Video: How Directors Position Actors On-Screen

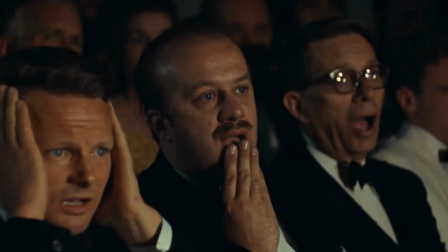When you watch a movie, you are doing one very specific and odd thing.
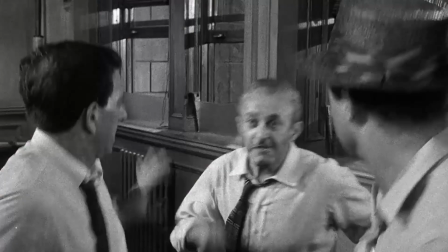You are looking at a bunch of people saying and doing stuff.
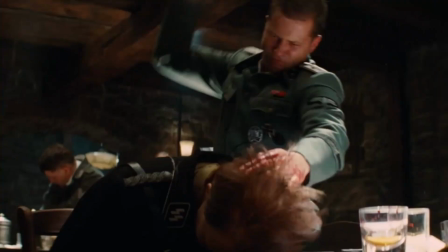I'm gonna steal the Declaration of Independence.
A story comes out of that somehow, and you love it.
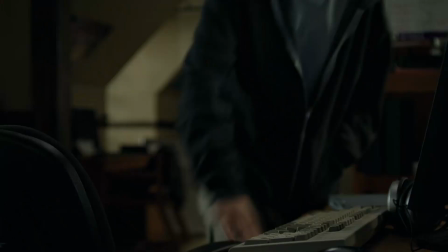Shit just got real.
But before you can spend your hard-earned cash buying a computer to illegally download a movie,
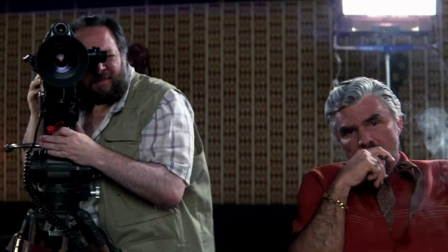an industrious fellow called the director must tell actors to sit,
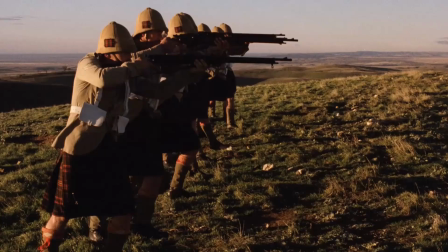stand, and move in certain ways so they can be shot by the camera.
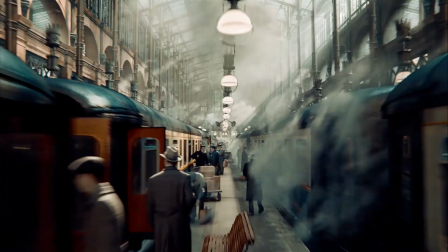And there are only two ways that actors can be arranged, in 2D and 3D, which have nothing to do with those 2D and 3D.
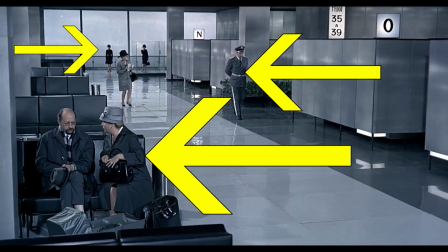The movie screen has three areas, foreground, middle ground, and background.
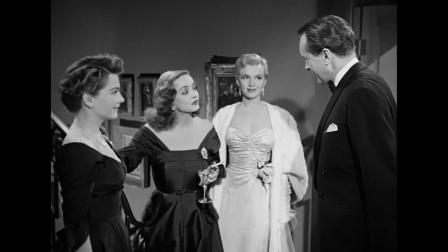If the director makes his actors take up only one of these grounds, then the image can be called bidimensional.
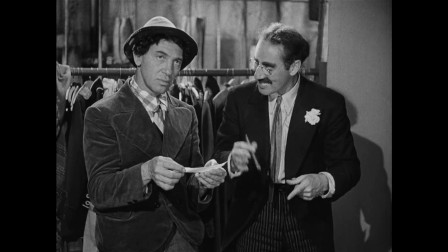That's 2D directing. During the 1930s, the first decade of sound film, this arrangement of actors was the most common.
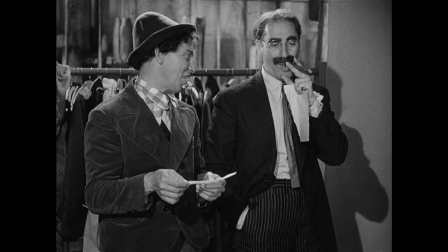That's what they call a sanity clause! You can't fool me, there ain't no sanity clause!
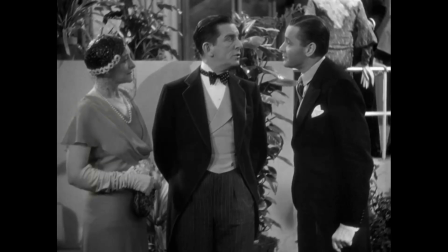Most scenes had the players arrayed in what is called the clothesline.
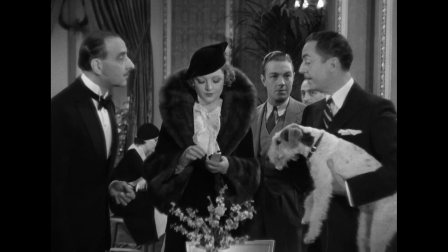You place all actors on the same horizontal line, preferably with their torsos facing the camera so you can see their overpaid bodies better.
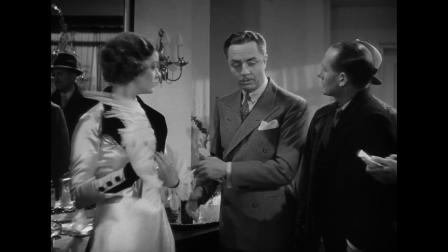Well, can't you tell us anything about the case? Yes, it's putting me way behind in my drinking.
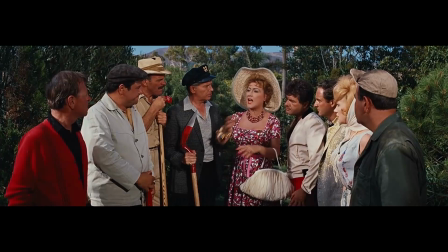The wider the aspect ratio and the larger the number of actors, the more unnatural dispositioning feels.
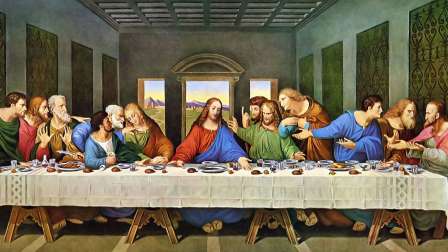And the more liable it is to look like The Last Supper.
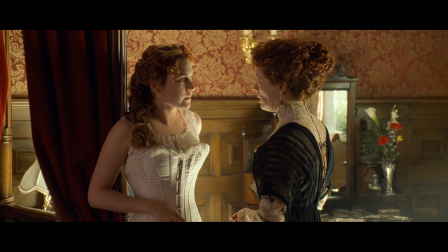The clothesline, however, survived until this day thanks to how useful it is to show two actors talking to each other.
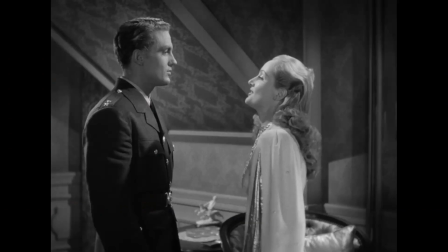It might be hard to memorize, but these shots of two people talking are what is called...
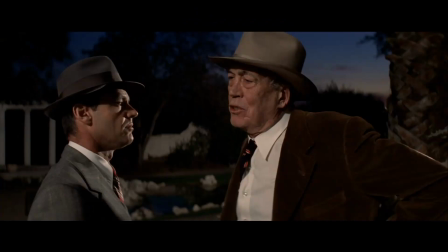The two-shot and the two-shot can be used for basically anything.
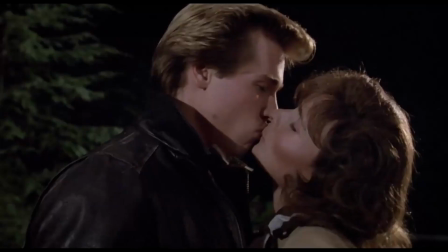Anything!
It's great for love scenes.
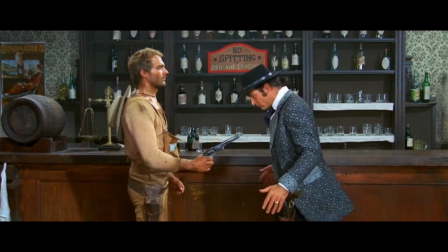It's also great for confrontation scenes.
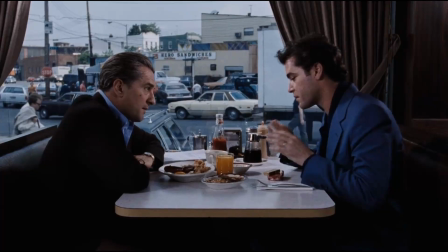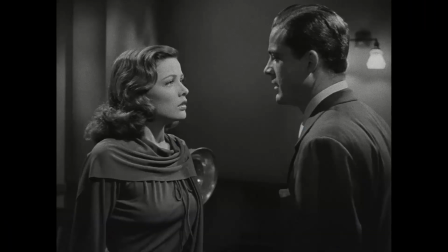Sometimes there's no need to come up with anything extravagant. The good old reliable two-shot will do.
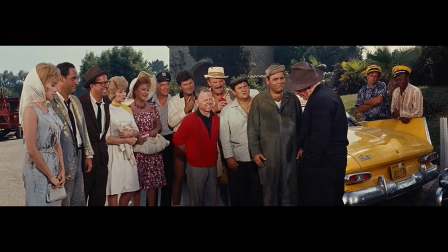And the clothesline is more than fine to give everyone equality.
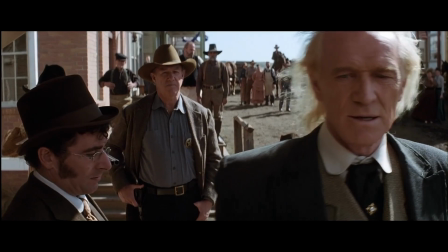But if you're a capitalist big, and you don't want the group of actors to be treated in the same way,
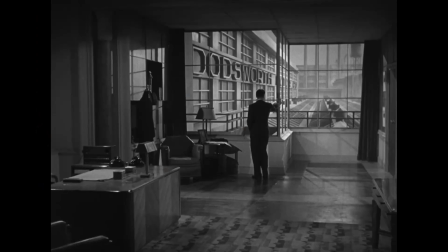if you don't want the actors to look like they're hanging on a cord, then you my friend are in dire need of the third dimension!
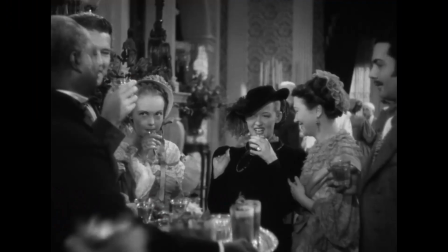We have stepped into a new dimension!
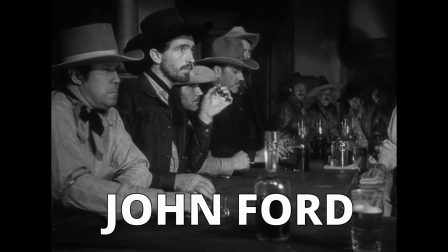In the 1930s, the films of great directors William Wyler, Jean Renoir and John Ford popularized a certain style.
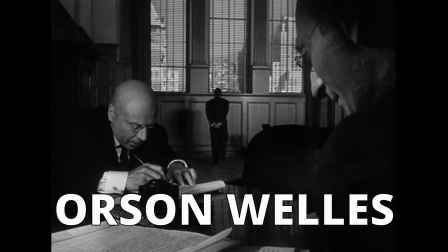That style was brought to stratospheric heights by Orson Welles in the early
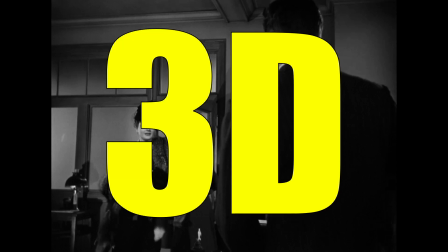40s and suddenly filmmakers fell in love with 3D directing.
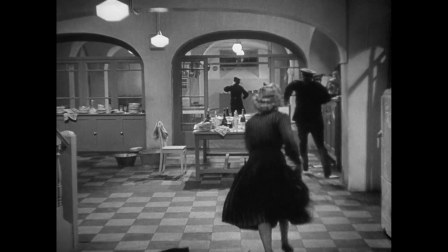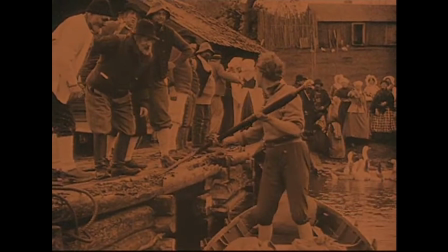Actually, arranging actors in layers was already common in the 1910s, yes, the 1910s.
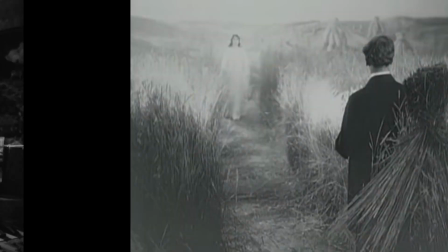But it took some 30 years before the mainstream caught on and said, hey, that's pretty cool.
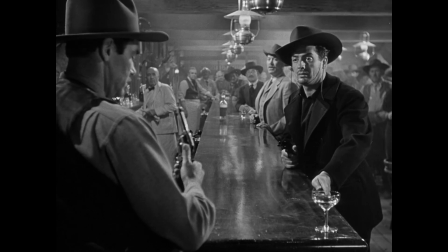The use of depth provides far more possibilities for directors.
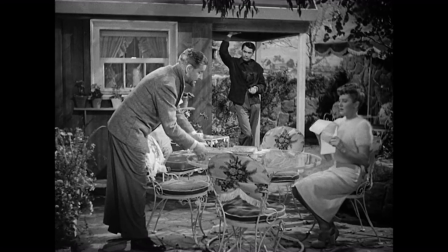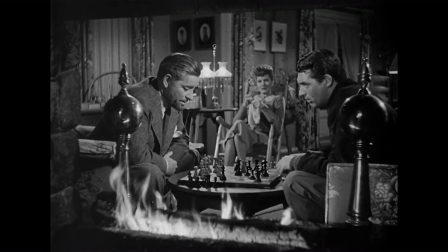Now actors can be placed any distance away from the camera and each other.
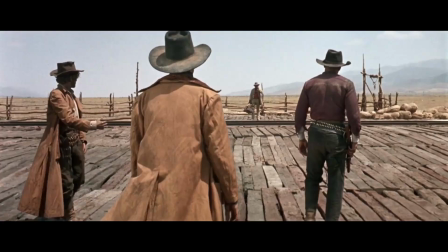They can move in whichever way you'd like. Depending on their positions, you can make one character dwarf another.
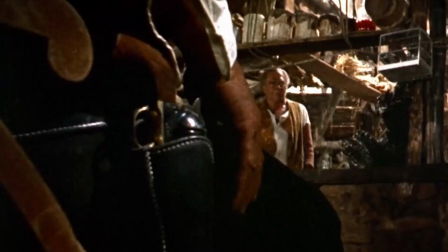Depth makes the world of the film feel bigger and the visual relation between characters look more complex.
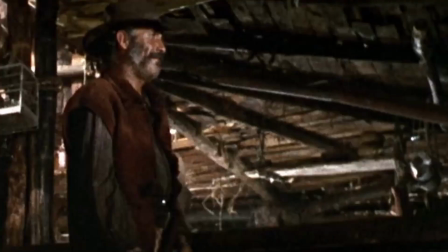It can give the impression you are looking at two or more shots merged into one.
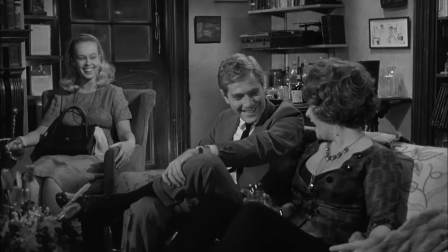For example, Depth is a friend of Jealousy. In this shot from Who's Afraid of Virginia Woolf?
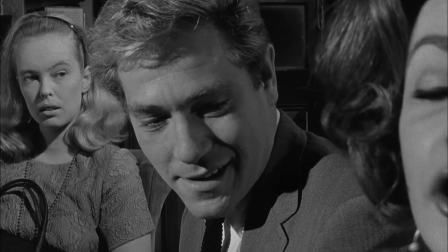Richard Burton watches from the back as his wife flirts with another man.
Martha, your obscenity is beyond human.